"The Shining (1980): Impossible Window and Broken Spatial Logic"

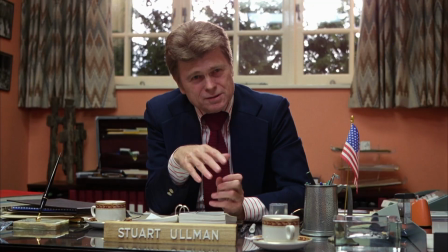For first time watching and the one and done crowd, there are no changes to the overt messaging.
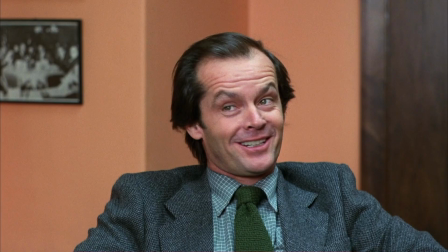Allman still gives his explanation of what happened to Grady. Jack gives us the same limited backstory about his writing project.
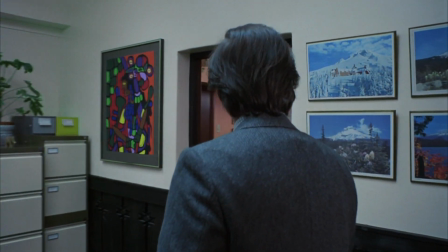That doesn't mean the lore isn't there for us to discover. Once we do, we realize Jack was walking into something creepy.
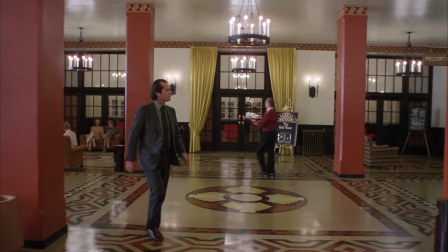I don't necessarily see this as an attempt to jar us subliminally. I do see this as a clever foreshadow.
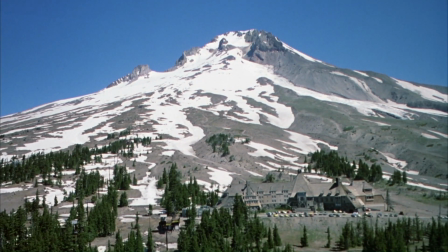What about this film opening is so outstanding?
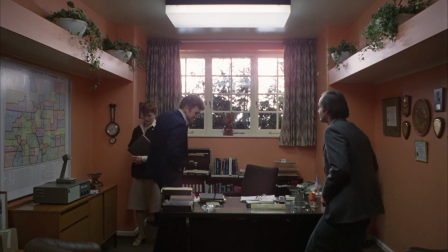We see Jack rounding corners, takes a seat, and begins his work at the Overlook.
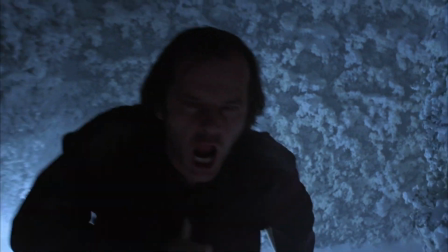In the end, we see Jack rounding corners, takes a seat, and begins his work at the Overlook.
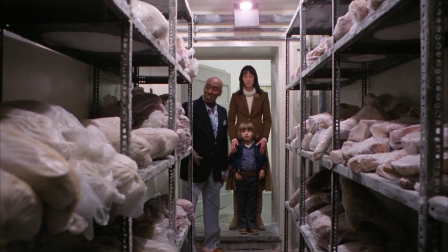15 rib roasts, 30 10-pound bags of hamburger,
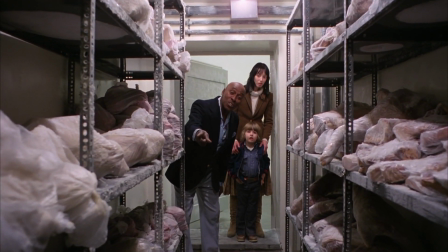we got 12 turkeys, about 40 chickens, 50 serve-in-arm steaks.
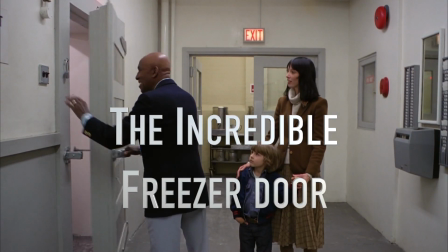Next, the incredible freezer door.
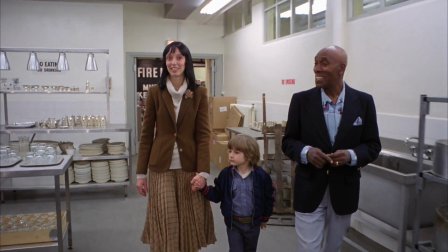Dick Halloran's tour of the kitchen includes the longest possible path he could think up, sort of like walking through the maze outdoors. doors.
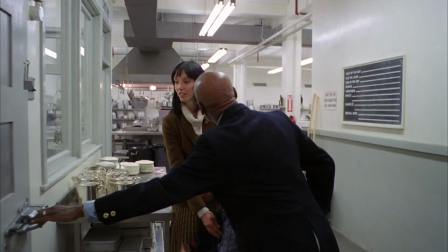As he takes Wendy and Danny to the first freezer door, if you look closely, he opens the door with his left hand, pulling on the handle that is on the right of the door from looking at it from the hall.
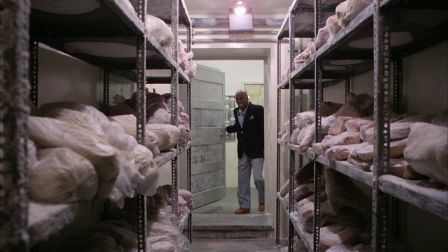When the door opens, however, we see he had used his right hand with the handle on the left of the door.
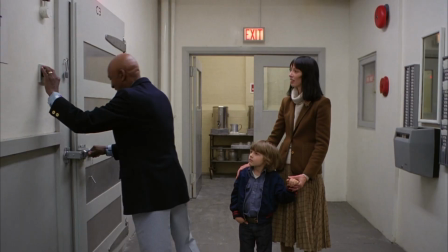When Halloran steps out, the handle is indeed on the left, not right, as they return to the kitchen.
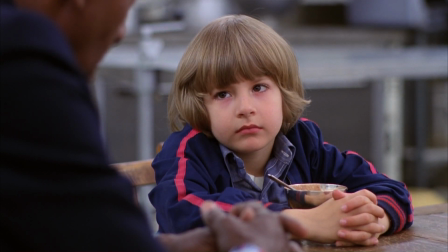So what happened in front of us? We see Halloran escort Wendy and Danny through the kitchen.
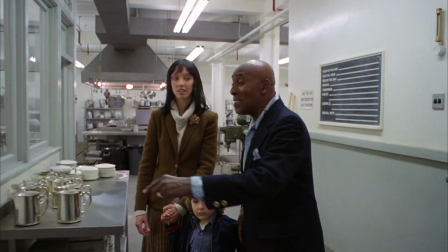They walk past the chef's office and the chalkboard.
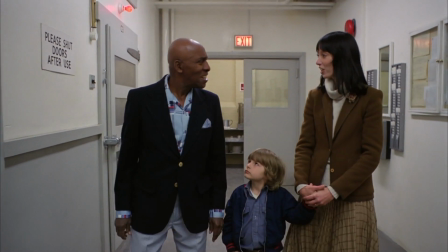When Halloran closes the door, after showing off the room of frozen body bags, the three return to the kitchen.
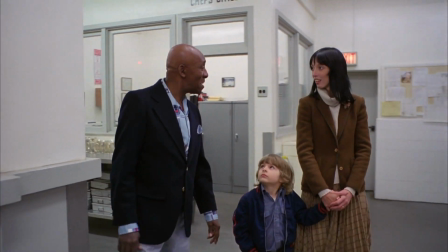The chalkboard is on Halloran's right. The chef's kitchen is on his left.
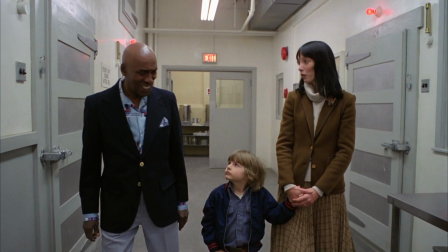With help of these clues, we see exactly the freezer door they first approached.
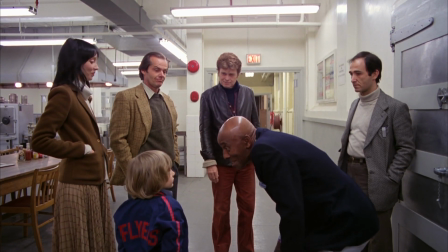Keeping with the idea that there are no continuity errors, only Kubrick's deliberate direction, this may be evidence of the supernatural.
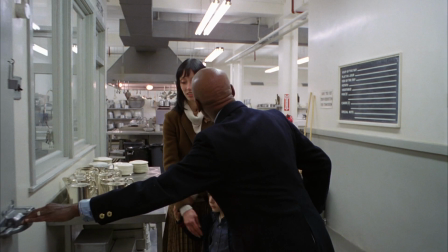It is certainly subliminal. What made this transition exceptionally clever was the use of a graphic match cut.
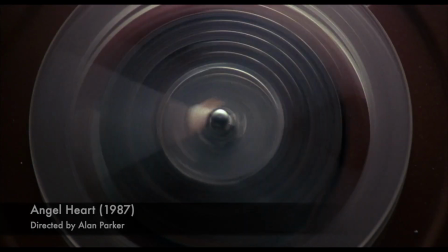A graphic match is an editing technique whereby one scene transitions into another by use of similar visual cues.
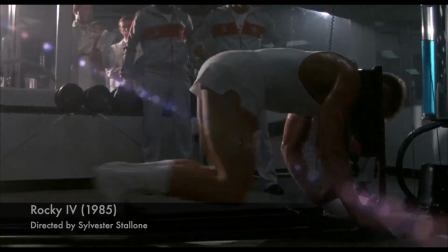Often the transition from one place in time to another is very evident without ambiguity.
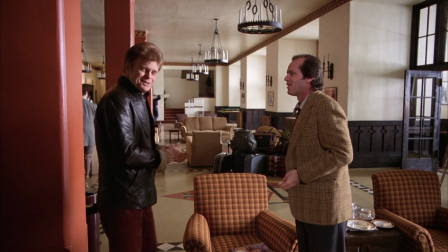We see it in The Shining as well, where the luggage the Torrance's bring with them dissolve into another pile of suitcases,
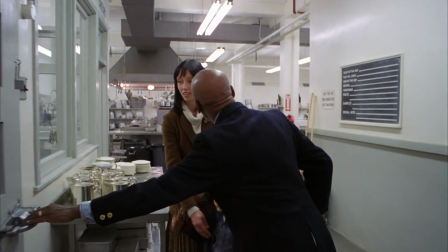scavenged and picked up by a group of guests. But this graphic match was so extremely deceptive, it went almost unnoticed.
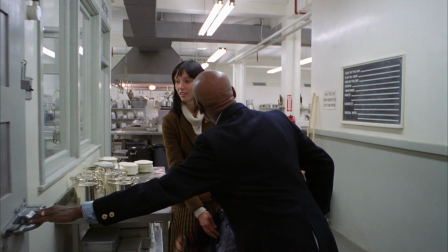The visual similarities comes with the group of three,
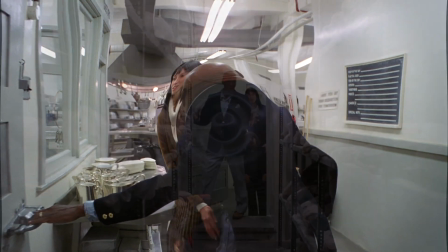the camera just outside the silver colored door to us, seeing the three from a camera inside the freezer.
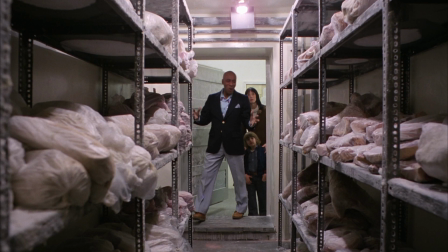The second cut gave us what we expected to see, visually. But is this an example of supernatural forces? It depends if you believe the transition was a match or a jump cut.
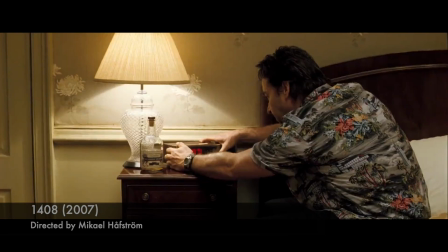A match cut is an editing technique from one shot to another for a seamless transition within the same space and time.
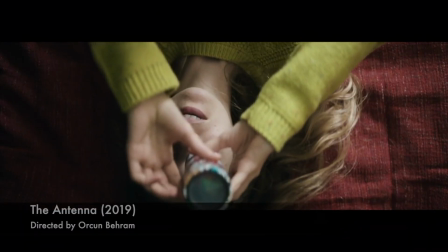It's very common in film media.
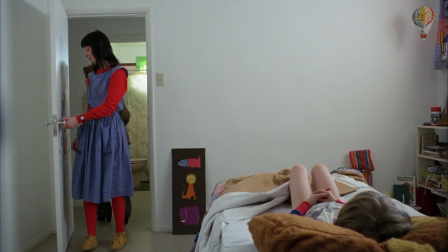Examples seen in The Shining include when Wendy and the doctor steps out of Danny's room and into the hall,
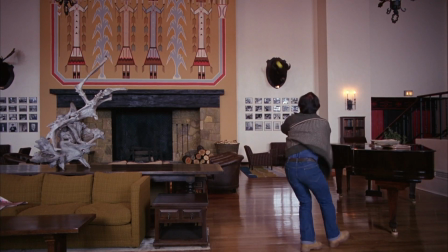when Jack throws a tennis ball, and when Jack takes a seat at the bar.
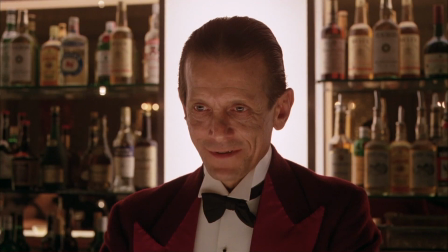The two cuts making the match cut are from two different angles, covering the same moment of time with a smooth transition.
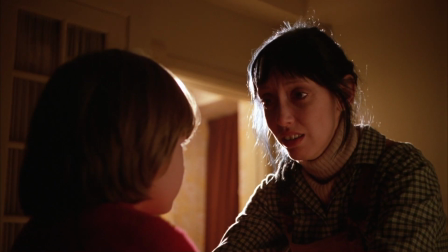It is assumed that the in-film time that elapsed between the two cuts would be a single frame or a fraction of a second.
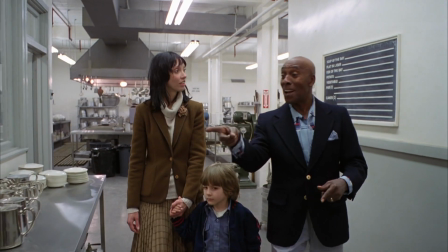Applying this same assumption when Halloran first reaches for the freezer door,
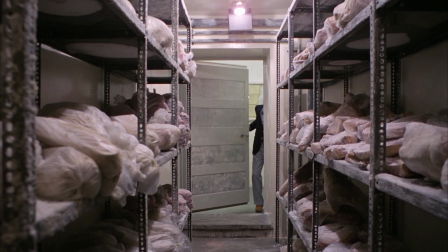1 24th of a second later, we see from the inside the freezer in a seamless transition.
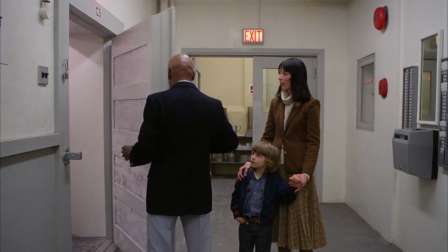Same can be said when Halloran closes the door. This would mean the three teleported down the kitchen hall and stepped back out of a different freezer.
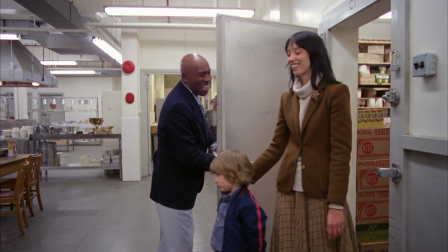To make it more baffling, not one of the three noticed. However, an alternative theory would be that this was a jump cut.
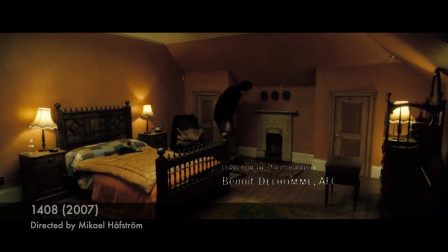A jump cut is an editing technique from one shot to another, with pieces of footage removed to make it appear there was a jump forward in time.
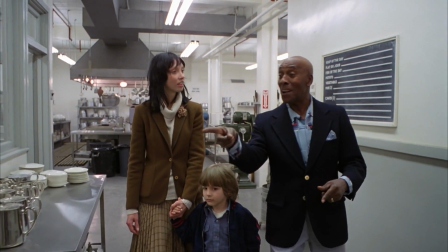What if instead a fraction of a second between Halloran pulling on the handle and seeing inside the freezer? it was three minutes later.
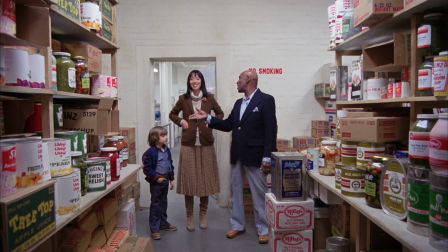Whole conversations and a tour of the first freezer was excluded.
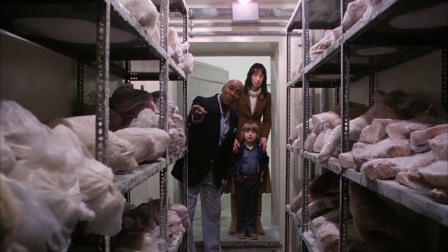The audience is fast-forwarded to the second freezer and left out of prior moments.
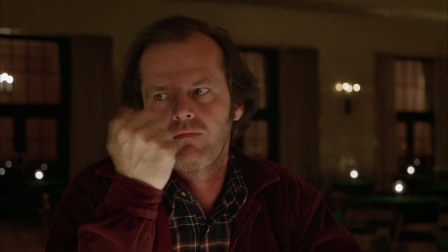There is an example of a jump cut without using a dissolve, where Jack has his conversation with the bartender Lloyd.
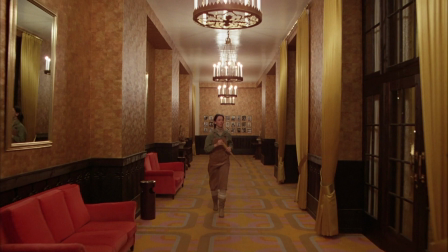Wendy runs into the gold room as Jack seems to be in a stupor.
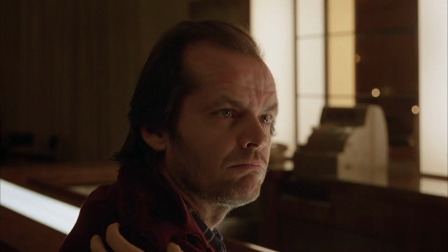It is ambiguous how much time had passed since the prior close-up of Jack.
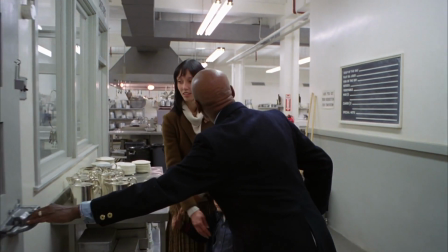Why would Kubrick do this? For one, it's a pretty neat trick, and it lets us know that maybe we can't always believe our lying eyes.
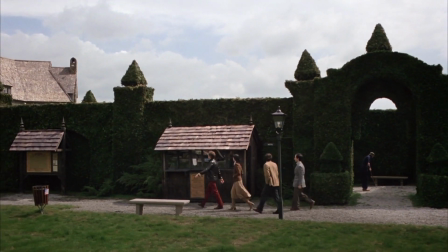This is our famous hedge maze. It's quite an attraction around here.
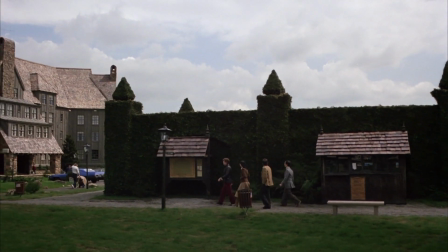The walls are 13 feet high, and the hedge is about as old as the hotel itself.
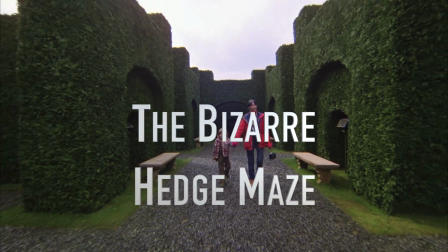Finally, the bizarre hedge maze.
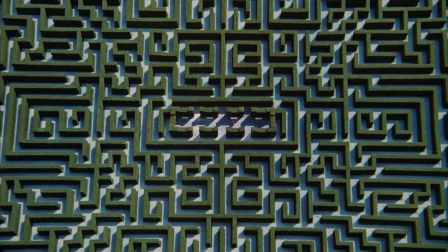It's been long pointed out that the maze doesn't quite match the sign that doesn't quite match the model.
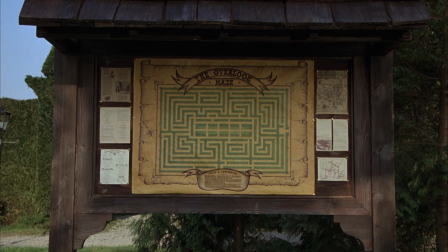The wooden bulletin board the map was posted to is seen in different places or disappears entirely.
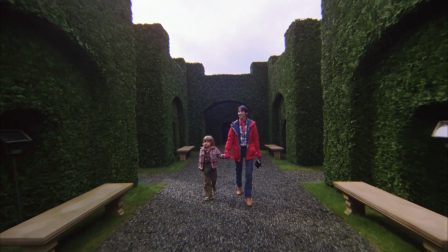Wendy and Danny are shown walking from one dead end to another.
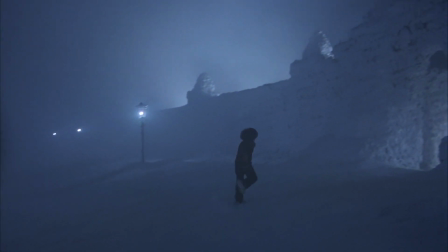One of the more glaring continuity bending differences is the maze entrance.
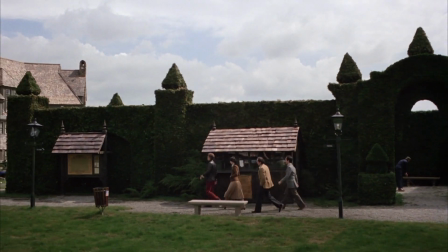It's first seen facing away from the Overlook to being directly across,
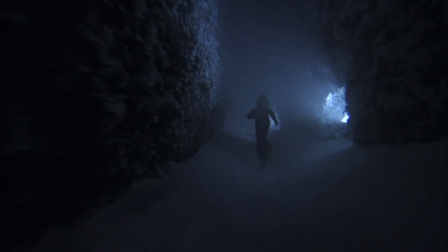Danny is seen running straight to the maze's entrance rather than running along the side, like earlier with his mother.
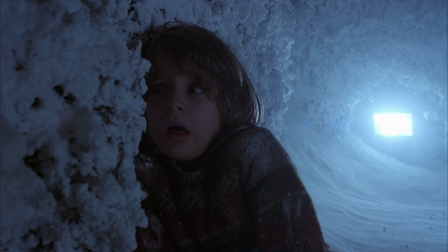An interesting theory is Danny's power of the Shining allows him to change the maze within.
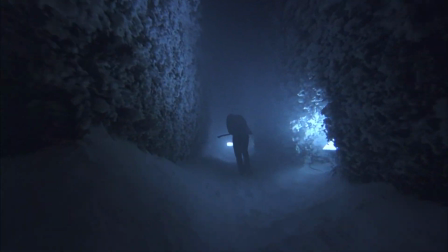Dead ends can be opened, walls can be moved. The paths in, out and throughout change accordingly.
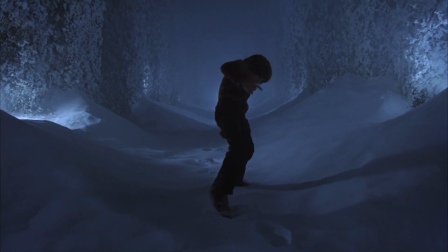While we see a literal interpretation of how Danny fools Jack,
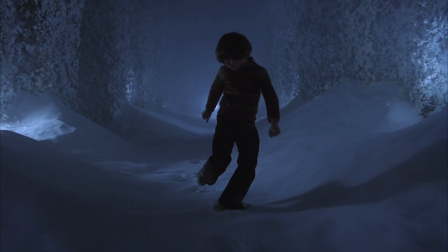it may be a symbol of how Danny traps Jack, who is unable to find his escape.
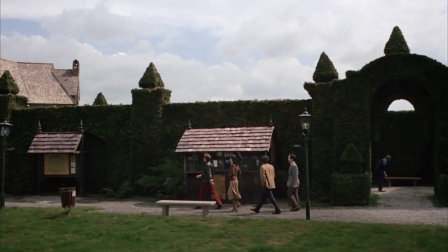I have little in-film lore theory to explain the moving and disappearing poster.
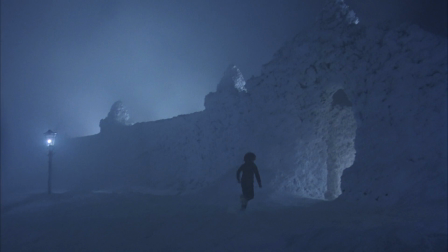My pragmatic view is the poster was moved or eliminated, depending on what made better cinematography for a specific scene.
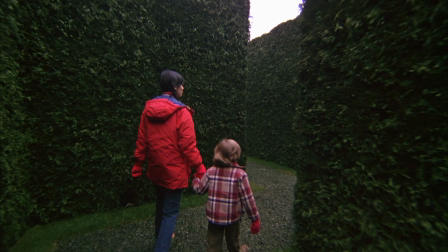If I had to come up with one, I'd say we were looking at the maze during different ages.
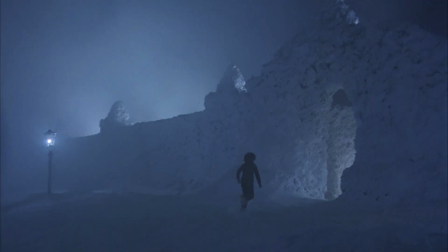A snapshot in time where the sign didn't exist or
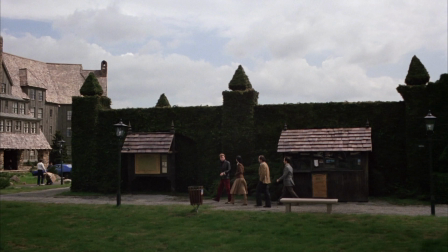moved in front of the entrance or placed against one of the walls. Within the maze, time may not be linear.
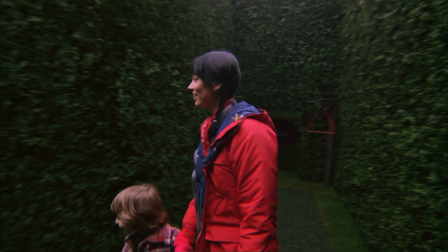When we see Wendy and Danny walk through in daylight,
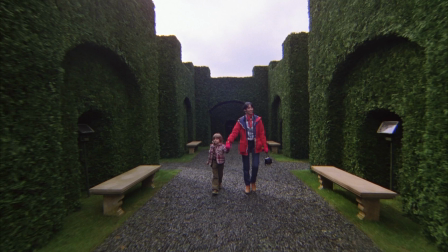there is no sign of the hotel or anything besides the clouds to help orient them.
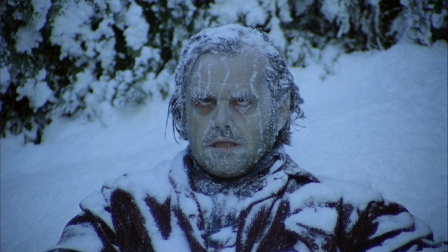Perhaps Jack's final fate, trapped in the maze, is representative of being trapped in time.
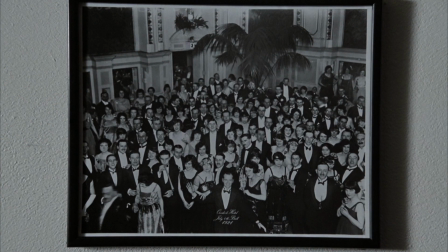The Outlook Maze is a loop where there is no beginning nor end.